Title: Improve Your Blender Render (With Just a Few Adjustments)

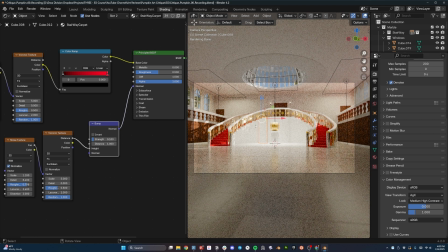I'm going to leave it at the default mode where we have it currently. And then let's go back to the layout view.
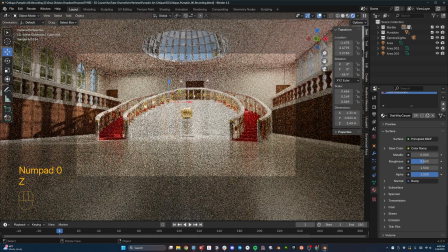I'm going to go back to my camera, change to rendered, and let's see what this looks like when we actually put it to the renderer.
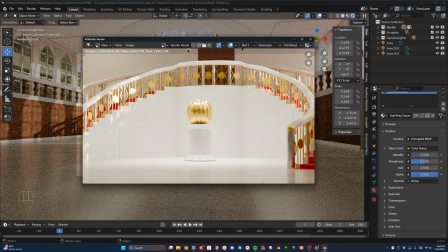There we go, and I'm really happy with how this is turning out so far.
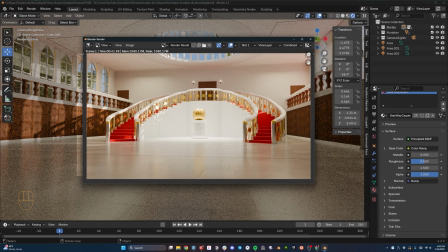One thing I do notice as I look at the scene, though, is that up here in this big skylight, we actually have some reflections of the HDRI showing up and reflections of the carpet down here that are showing up that are a little too strong in drawing attention in that direction.
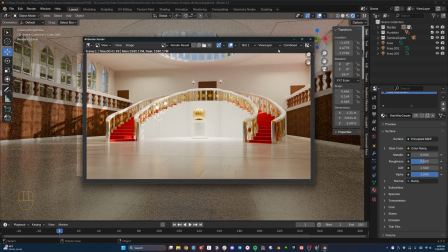And so what I actually want to do is fix that by just, we don't even need the glass on there.
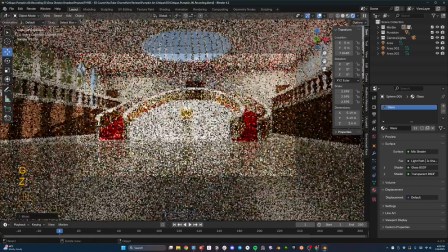I'm going to just pull it up in the air, and then you can see those are gone.
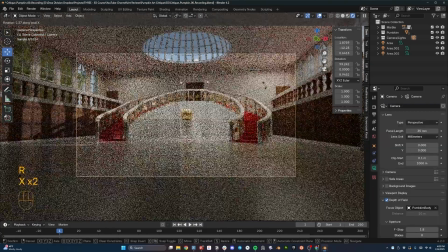I'm actually going to, now that we have that, I'm going to hit rotate on the X and actually angle it up just a little bit more,
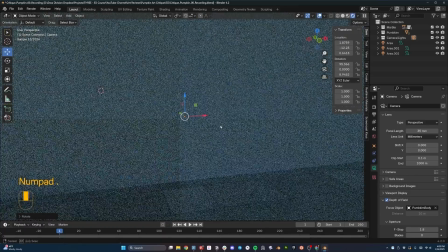and maybe even move the camera in just a touch. I'm going to focus on the camera, GZZ to kind of move forward,
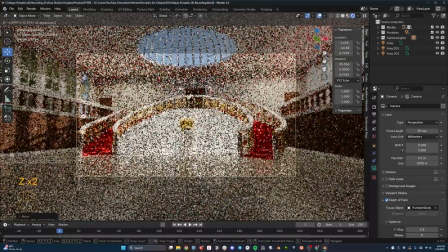and just kind of push the focus a little more toward the pumpkin,
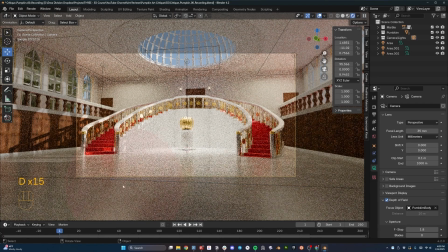because this line down here that you can see in the texture is a little bit distracting in the render.
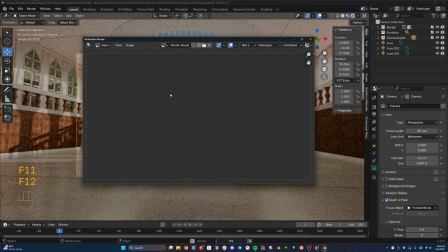So I'm going to pull it back. Let's hit a render again and see how this one looks. So this is looking much better.
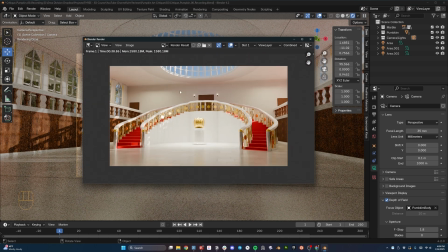I only want to do 2 changes to this at this point. First, I want to move these lights here further up closer to the ceiling because I don't like the shadow that it's casting right there. So I want them to be a little bit further up and perhaps even a little lower in terms of power.
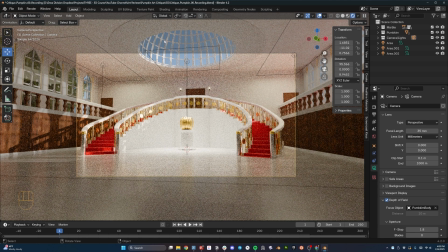And then the other thing I want to do is add some compositing effects. So let's select these 2 lights.
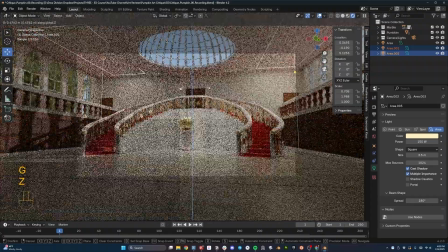I'm just going to grab those and move them up until we're just below the ceiling. That way it's coming to that edge.
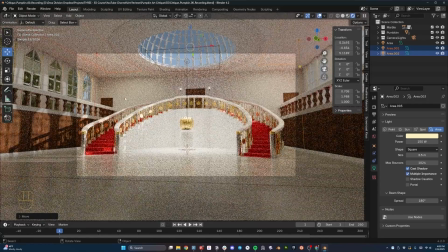I'm going to move them a little bit along the Y so that then there's a little bit more dispersion there. And I don't even think I have to lower the power now because of where they are.
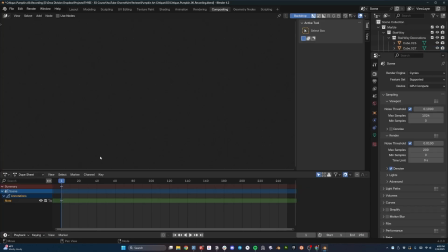I think that'll work just fine. And then let's go to the compositing tab. Now in the compositing tab, I can select this option that says use nodes. And then I'm going to grab this output of the composite, and I'm going to add what is called a dispersion or a distortion node for lens distortion.
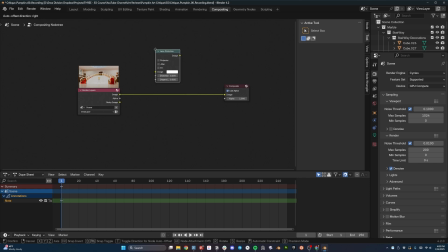So there we go. I'm going to search here for lens distortion. I'm going to drop that right down here.
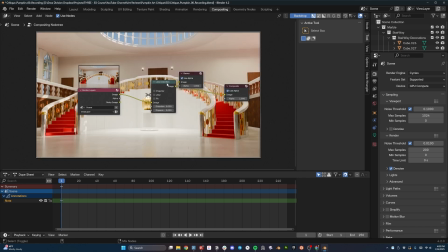Now, if I want to be able to see what effect this is having, I can Control-Shift left click on this particular node if I have Node Wrangler enabled,
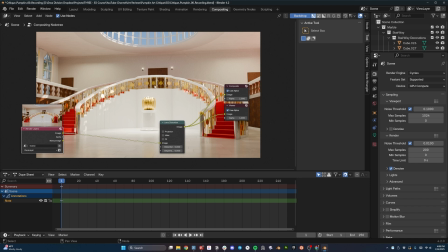and now I will see a nice preview hovering behind my node setup. Now, what I'm going to do is add some lens dispersion that just kind of changes the color and the distortion here on the edges of the lenses.
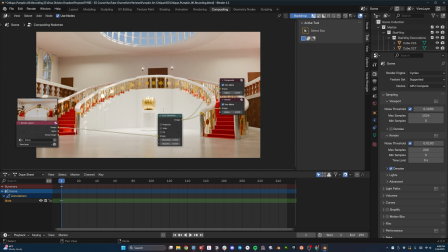So I'm going to hit 0.01, and you can see if I mute this and unmute it, you'll see the effect it's having here on the corner. So I'm going to unmute it and then mute it, unmute it. And you can see it's just a little bit of distortion,
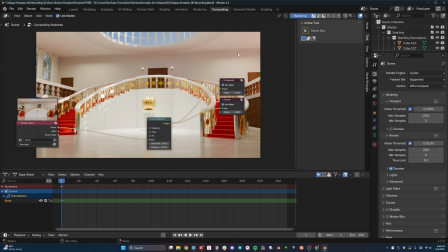but it really serves to keep our eyes from focusing on what's at the sides of the scene and keep our eye here in the center. And overall, the experience of the image is more like we see from a regular camera lens.
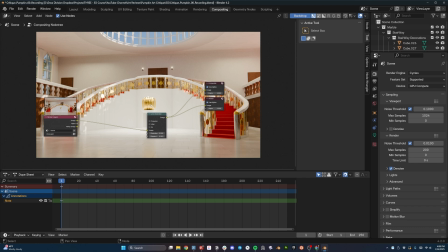So this really is kind of a secret sauce for helping sell the believability of a digital image render. And it's a very easy addition that you can do with any render. It doesn't take a complicated compositing setup in order to do.
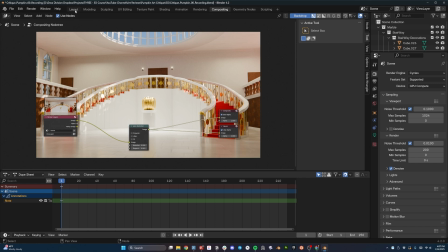You can just add these couple of nodes and you're set to go. So now let's move to the layout and take one final look at our image.
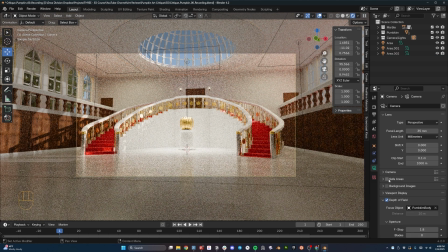I'm going to select my camera and I'm going to go over here to the viewport display. I'm going to turn on the center composition guide and crank this, I don't know how to say that, passepartout.
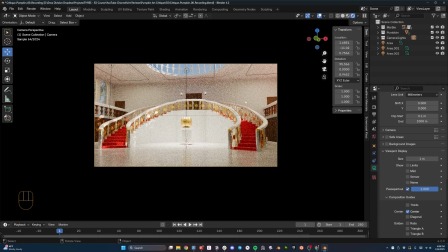I think it's French, so it'd probably not sound anything like what I just said. But if you change that up to 1, then you'll black out everything that is not part of the camera view.
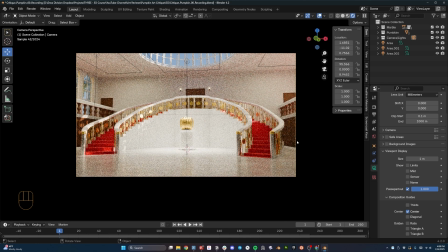And from looking at it this way, I can see we're centered.
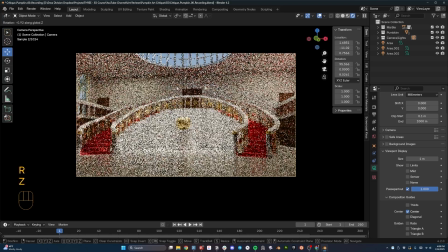However, the image looks a little catty-cornered, almost because the railings here aren't quite centered.
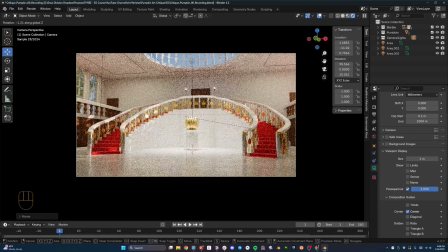And so I'm just going to kind of play with this just a little bit. I'm going to let the pumpkin be not quite centered here. Let's grab it and pull it down, maybe even, so that then it's centered on the frame.